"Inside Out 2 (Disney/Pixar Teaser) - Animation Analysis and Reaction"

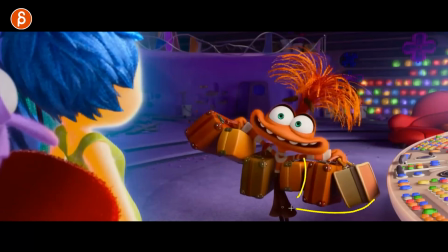[22:39]
The character comes with its own luggage or baggage. Anxiety comes with its baggage.
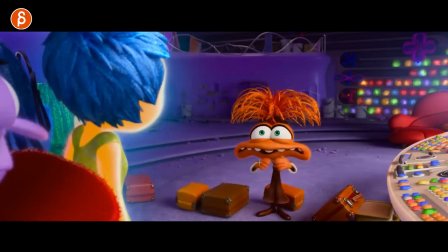[22:46]
Sorry, I can't help myself. I like that stuff. I love this here. This is too what I saw at first time. I love this here. It's almost like, oh, I'm sorry. I didn't want to do this. I love that handshake there. again what i said before um you got your some i mean it helps that the body is lying this way
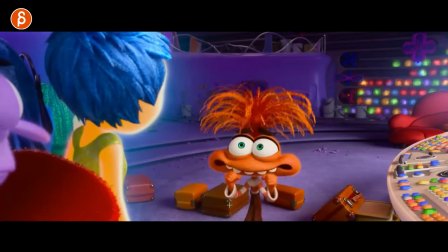[23:02]
but still these are technically twin arms twin arms twin arms and i remember i had
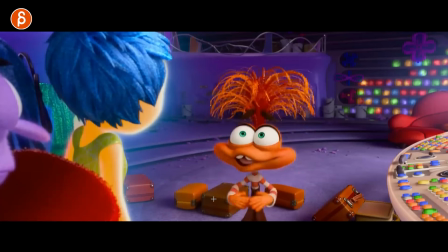[23:09]
uh i'm not saying names but i had a find out a pixar teacher who was railing against w poses he
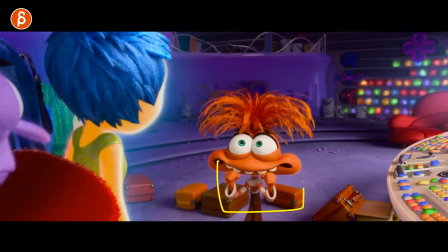[23:17]
just hated it he was a great teacher though but this always stood out when i was a student and how he was just hammering down on W poses, and then you are looking at a Pixar trailer, and there's a W pose.
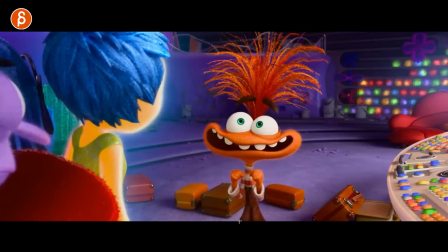[23:28]
Slight offset in height, but again, like I said, it's not as much as it was hammered in for us way back.
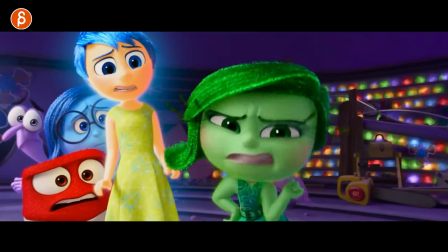[23:36]
That's a great walk and great gestures here. W poses, twin poses, and the end.
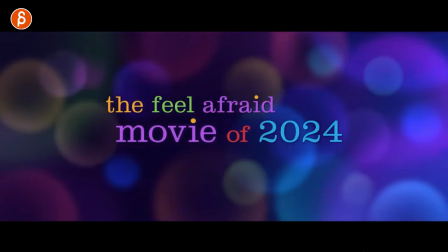[23:44]
Wait, it's the end.
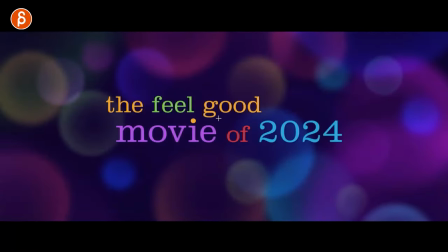[23:47]
All right, we still have to have the reveal of all the other ones, the new ones. there was a new one i thought i saw in a tweet and it was where is it only
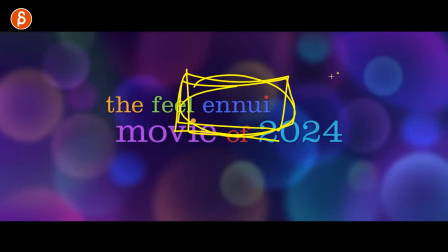[23:55]
if this new emotion is somewhat french and like with like a big nose or something come on either
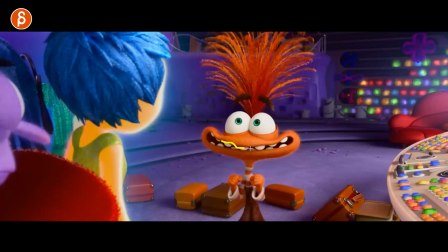[24:03]
you're gonna lean on this or not that's also what i can already imagine all the controls on this and the
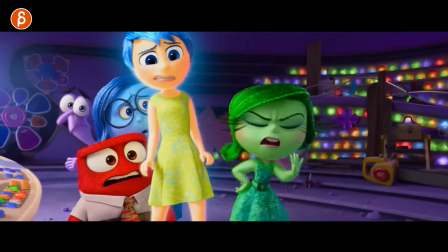[24:09]
pain of animating this so fun though again also great walk definitely looking forward to it i like the first one a lot
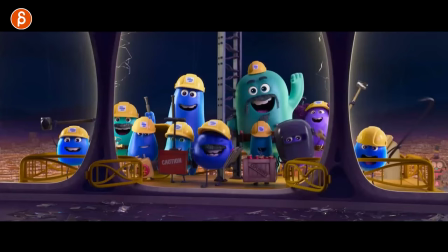[24:15]
score is great i hope we got the same uh jacquino as the composer but yeah lots of cool stuff
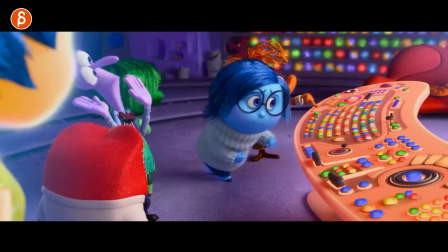[24:23]
already a lot to unpack in a teaser only we'll see what the trailer will reveal i will probably to be honest not look at the trailer for a lot of movies i don't look
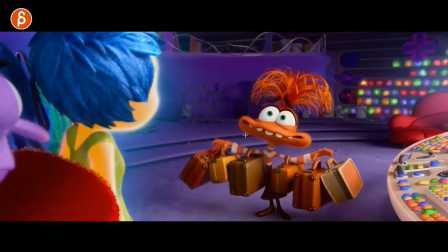[24:31]
at the trailers but just spoilers i don't want to know anything i just want to go in blind so you may or may not get a uh i don't know why i circled this but a full trail analysis probably not because i don't want to know but we'll see also prop prop animation
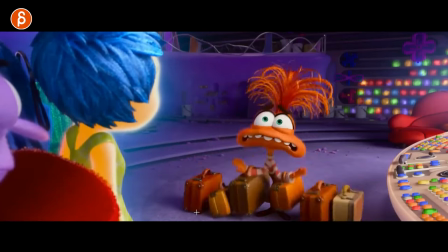[24:48]
and contrast look at this they all fall down
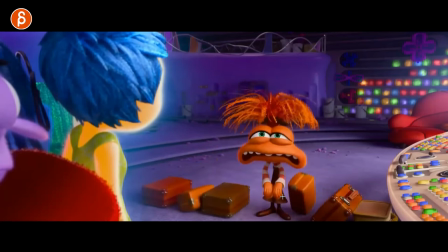[24:51]
roll over but then you got this guy is the only one that kind of magically magically goes back here if you think of the physics that's a magical turn back but it gives you contrast but also gives the character room to go forward and
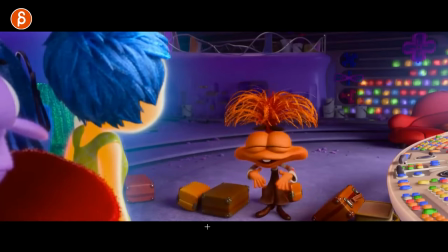[25:08]
that's great great stuff i love it all right well that's that What is this? 26 minutes, something like that.
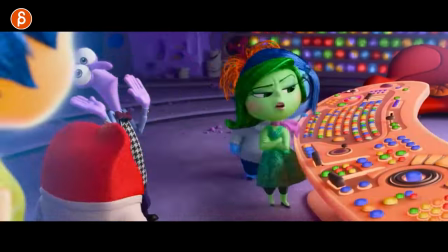[25:13]
25 minutes of me rambling. But anyway, if there's one thing you take away from this, dear students, where is it?
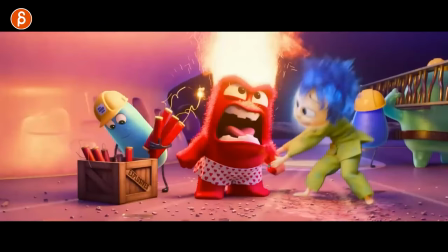[25:19]
There you go. Is that shot. Think of the mechanics, the physics of you're pulling something while there's force applied here.
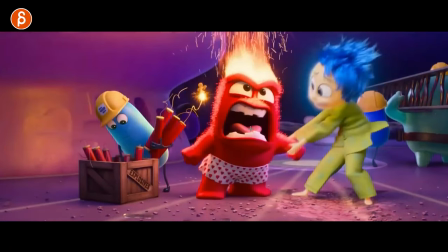[25:26]
I just like that. And also kind of reinforces the thing of he is so mad.
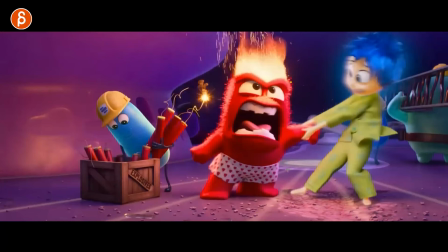[25:31]
There's so much energy and fire that he can't even be pulled out of that pose in a way. You mean like he's just solid. like I am so mad no matter what you do I am stuck in that pose it's great
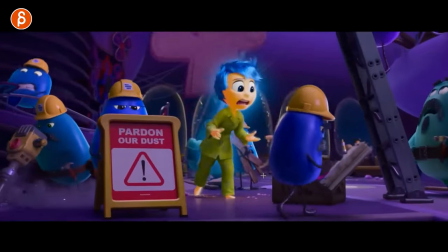[25:42]
all right well I'll leave it at that thanks for watching feel free to subscribe if you don't want to miss any of these I just feel such like such a
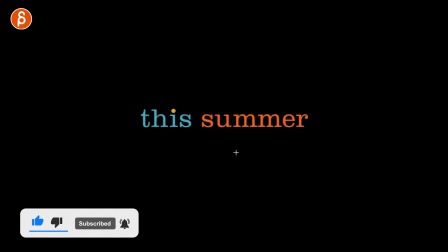[25:49]
tool saying all this like your typical like it subscribe YouTube algorithm stuff that you say or do not say I don't know feel free to do whatever you
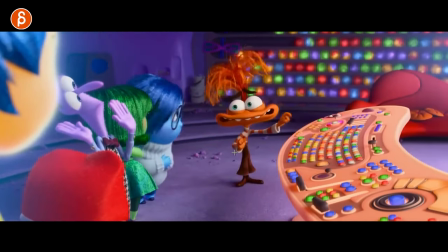[25:56]
want to do I'm going to keep uploading new material this year for this channel and hopefully I'll see you in my next upload